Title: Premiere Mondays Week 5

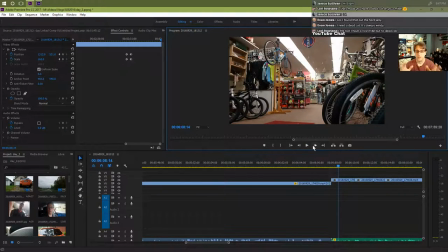All right. So the next scene that I did was us leaving. So I'm basically breaking everything down into just little sections as I'm doing them. And it does take a little bit of practice. You're not going to get this exactly perfect the first time that you do it.
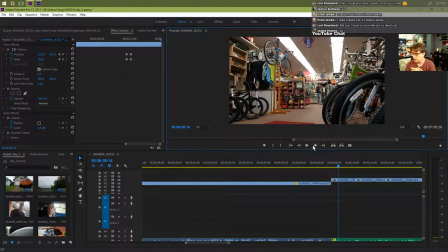But that's kind of, you know, that's kind of the fun part of doing this is basically setting up these little scenes. So this part, I took my camera and I put it on my
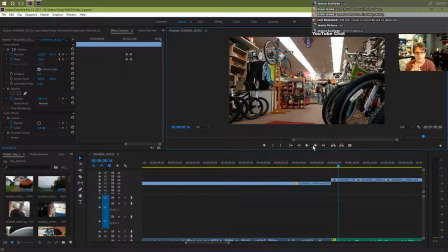tripod and I set it at the end because I wanted to get a scene of us rolling the bikes out. So yes, I leave the camera there while I roll the bike out, but that's fine. The shop owner's awesome and you know, there's nobody in the shop but us and it's closing time. So this worked out perfectly. So I just left the camera there and we do a walk by.
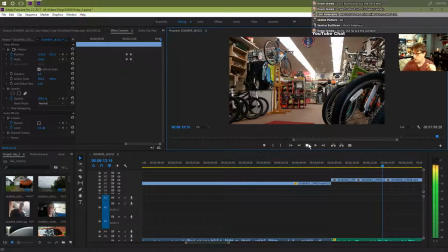And I play some groovy music in the background, which is, you know, the whole, it's kind of the winding down part of the music or the video. Okay, once again, I'm using jump cuts here to move the action along a little bit quicker.
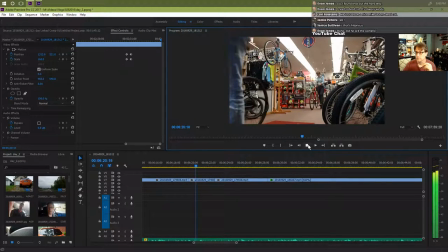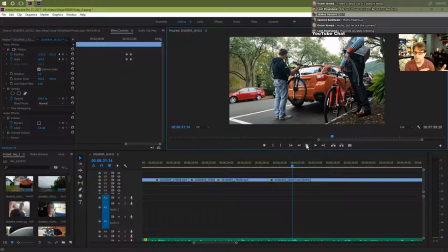Okay, so you see a similarity here from the beginning footage where I used a couple of jump cuts and then I used the really fast action where I sped up the speed here again, 600%.
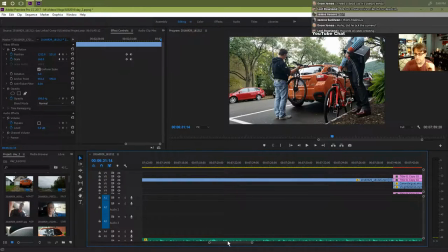And then I'm gonna do my closing part of the video and the end. So essentially we get the bikes in and I do a little thing here.
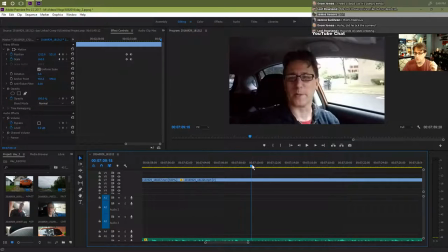And again, have the camera rolling. Wasn't sure what I was just gonna say. I was just gonna say, hey guys, ending the video off. And the store owner actually walked by the car and she made a gesture, which I didn't catch on camera, but she pointed at me and she went,
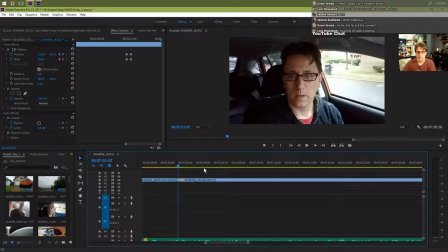like, you're talking too much, because I was making the video, which was really funny and it made for a great ending to the video.
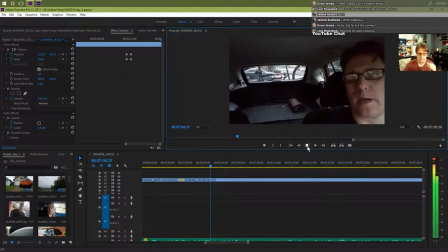All right guys, well, we got the bikes. Yeah, and only my bike is back there. Danny's bike is in her car, unfortunately.
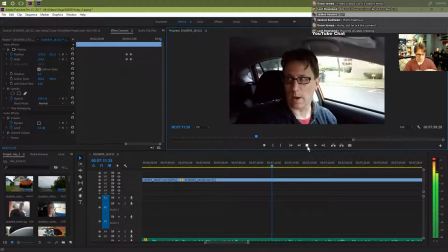This bike rack that we have is kind of crappy. And there's Margo.
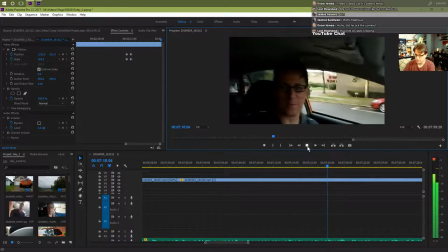Margo is finally getting to go home. She just said this to me like I was talking too much.
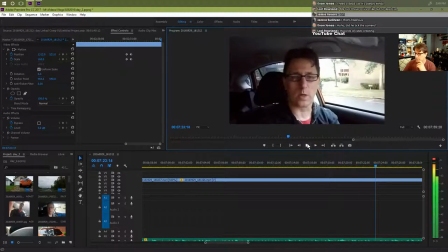So anyways, make sure you check out the Corning Bike Works. It's totally an awesome place to get your bike.
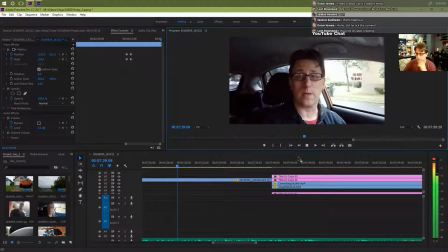And hopefully we'll do some videos on the bikes. Who knows? But anyways, I hope you enjoyed this journey with me. And I think we're going to make another video this weekend. So we'll see you guys then. Talk to you later.
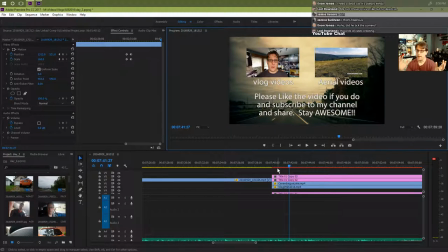Okay, so basically it was just a wrap, and that's the vlog for the day. And it's, you know, 7-8 minutes long. Keep it 10 minutes or less. That's perfect timing. Really not that difficult once you get these under your belt and you do them. And they're really cool.
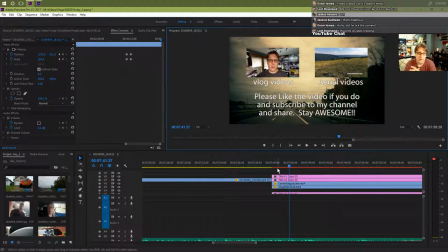I love watching just that day. It's kind of a great memory just to go back and watch that. And at the end, I've got a little, you know, subscriber thing and a couple of videos that I had on there.
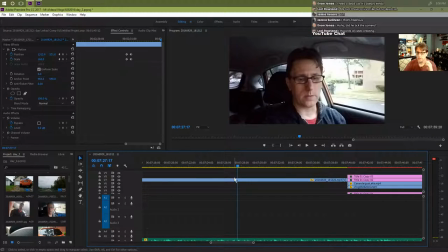I do want to show you something, one of the reasons that you would want to use After Effects. So I'm going to show you how to do this, and this is going to take a few minutes, so I'll do it and we can discuss other things while it's going. But if you notice this part of the video,
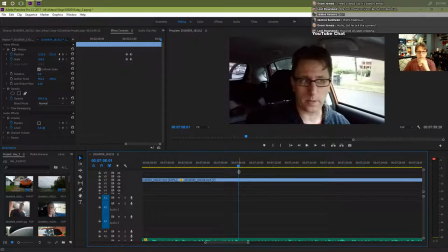it's a little shaky, a little bouncing around a little bit. Now, I didn't do anything to this video because it is shot in 1080, so it's fairly small. My camera was being really whacked. I think it was because I used it all day long.
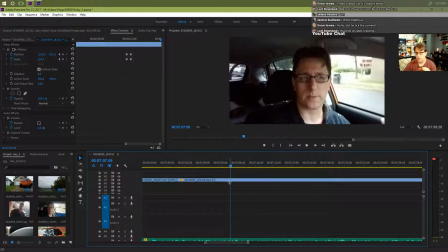But if I wanted to stabilize this video, I would use After Effects. Now, back in the day, I would actually find all the footage that I wanted to stabilize, then I'd load up After Effects, and I'd stabilize it and save it and do all that kind of stuff.
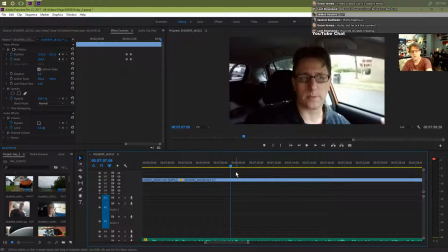And then I would put it all in my project bin and bring it into Premiere when I was ready to make my project. Well, it's much better to do it while it's in Premiere.